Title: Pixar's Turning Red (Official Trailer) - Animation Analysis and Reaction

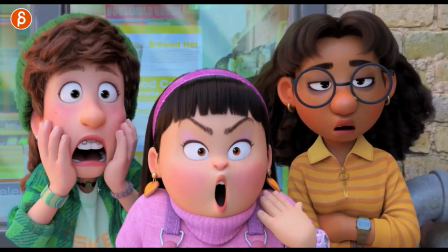724s
And that just gives you a really harsh up and down
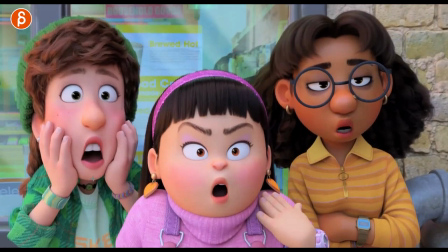729s
and i think here even here it it has it doesn't have like a crazy ease in down but then it's still masked by now the head goes over it's like the jaw is done and then pulls the head over but then also
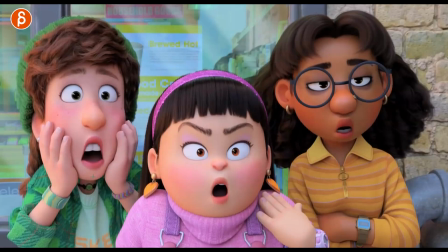744s
the mouse shapes continue to go down and up with a nice arc so you can still have expressive and strong stops but then the rest continues and gives you still a smoothness in the scene or in the scene in the just in that area but if you have just corners dialed in where
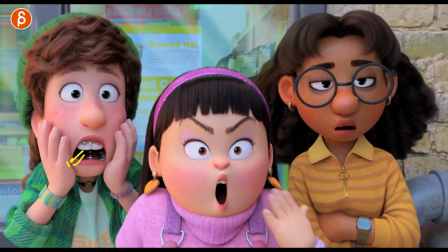759s
they go from in to extreme here linear key jaw down linear key that's just something that a lot of
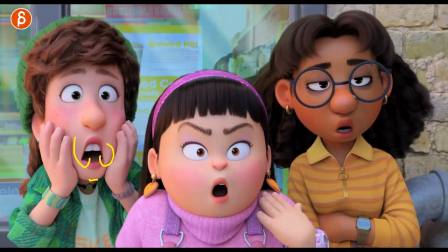764s
students um struggle with love that look at that high density there
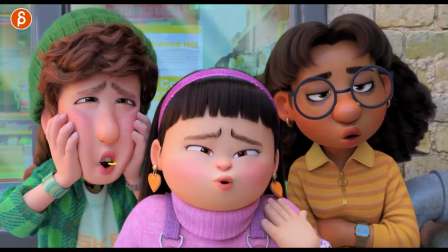771s
so many shapes here to look at and the corners anyway go through this
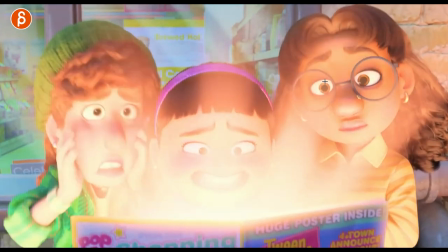777s
love all that even when she's like this it's barely higher it's not that much i wonder how many times you can
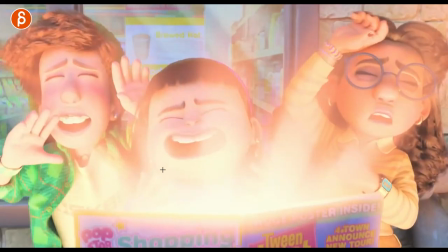783s
see the white above there oh so many also great poses great great expressions in all this as well something like that right so you got your it's like grouping of fingers
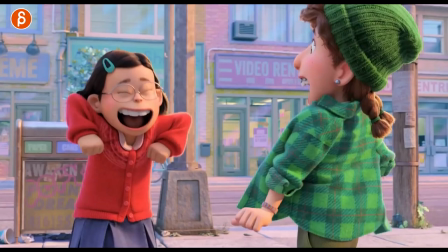794s
you know i'm always going to look at fingers so great so it's really strong his patient and just overall pose it's still got your asymmetry in terms of the height here always those really big mouth shapes i love all this
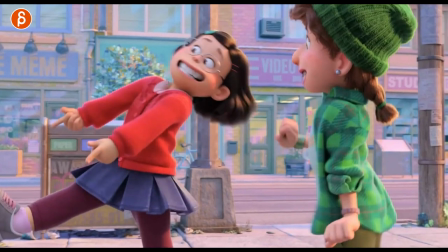809s
and that is such a great transition there into that look at that love all this fingers out everything's out and fanning out
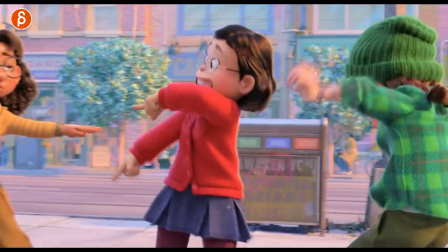819s
so much fun this shot as a whole it has such a rhythm of the bounce
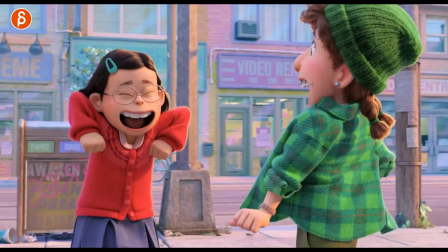825s
with her but also look at her how she's got those arms back in there with
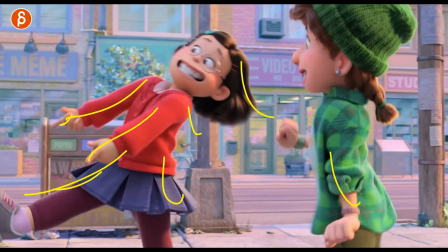831s
this how it's kind of that that anticipation going back and got your line of action
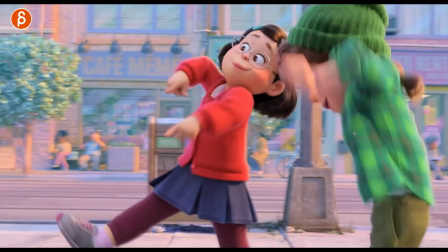836s
still very strong into this and then going into the lead here with the shoulders
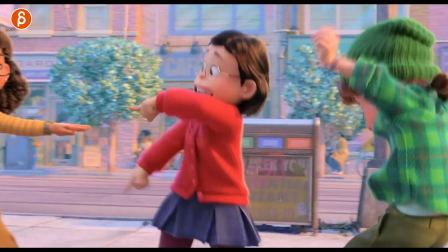842s
and the elbows get your reversal ready for that type
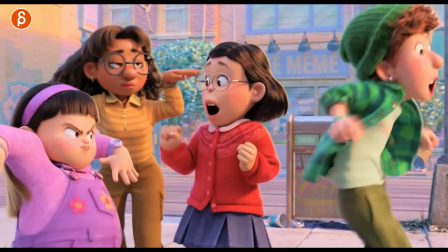847s
of move with that turn i love it into this i love how on
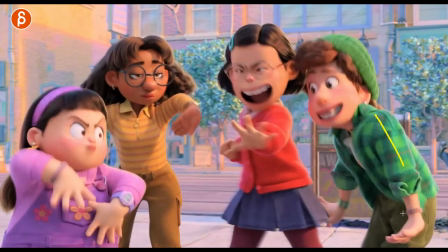853s
that down we just wait a little bit with those arms and then they go down into all of this look at that it's just so great i mean
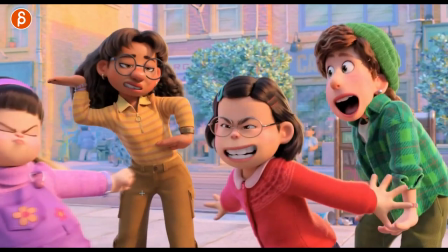862s
athletes again she's got her side to side head moves with her uh appropriate
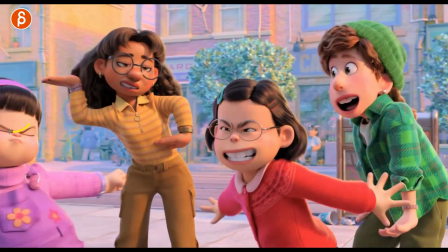869s
dancing background i love this look at that shape i mean all of this here
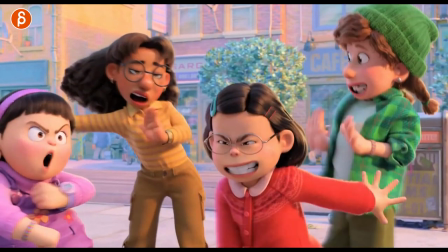875s
always checking your asymmetry and always oh she's always a little bit like almost like innocent and
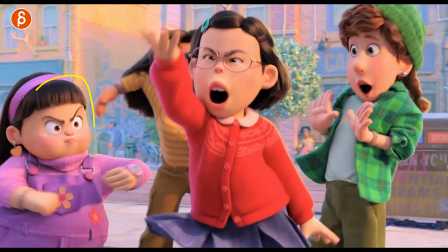882s
cute and am i the only one doing this in my right versus she just goes i am doing this i regret nothing
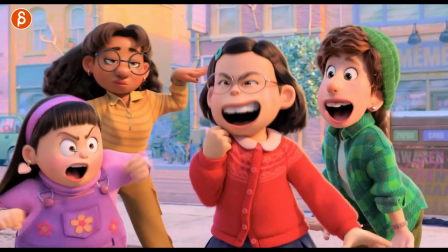888s
yeah look at this oh man so
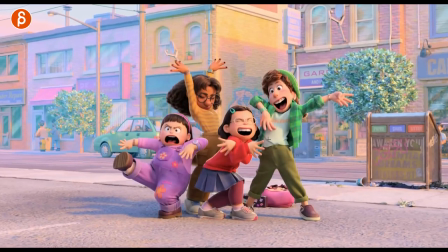893s
great even here if you watch her that's what i was looking at before like she is done with the pose like she is really committed she is committed beautiful poses there look at that i love how that that foot points inwards like that everybody's so committed
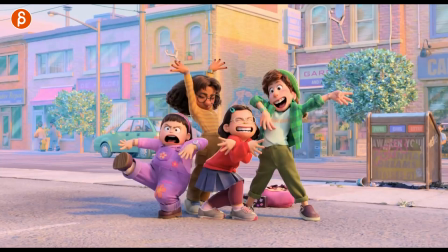909s
and she is it's almost like she's not as strong with all the shapes but then at the end you can see like oh she held just long enough oh no it's too long while they are just i am in
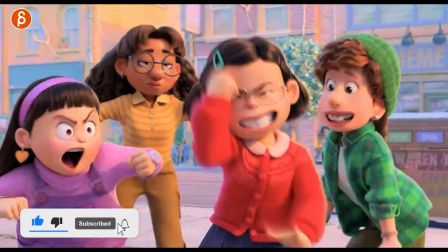922s
so great just the different character attitudes are great i love this too
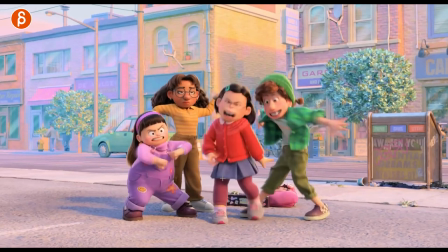930s
look at all those turn pivot off the toe into i
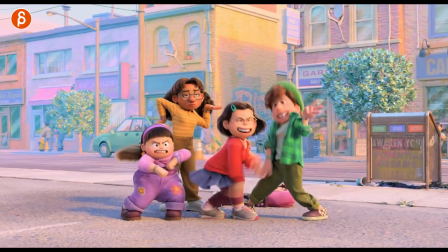936s
love how we're here and then it slides forward to get into this bend. And again, you have bending down. You put pressure on there, right? Then look at the feet. There's still a little squash in the feet.
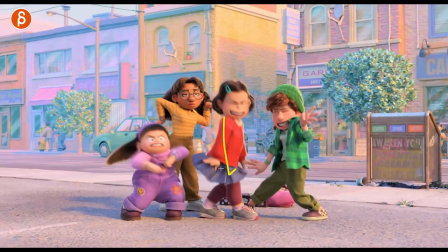949s
That foot wall still goes down. Everything compresses down because we're putting force down on the feet there.
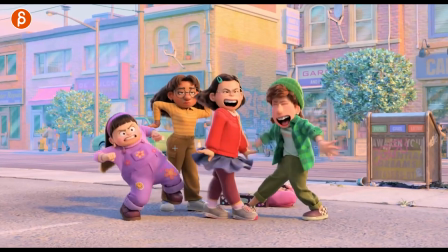955s
Just in terms of attention to detail. As always, students, you would have your main shot posed out like this, and then you're done, or you think you're done. And then you start adding all of that.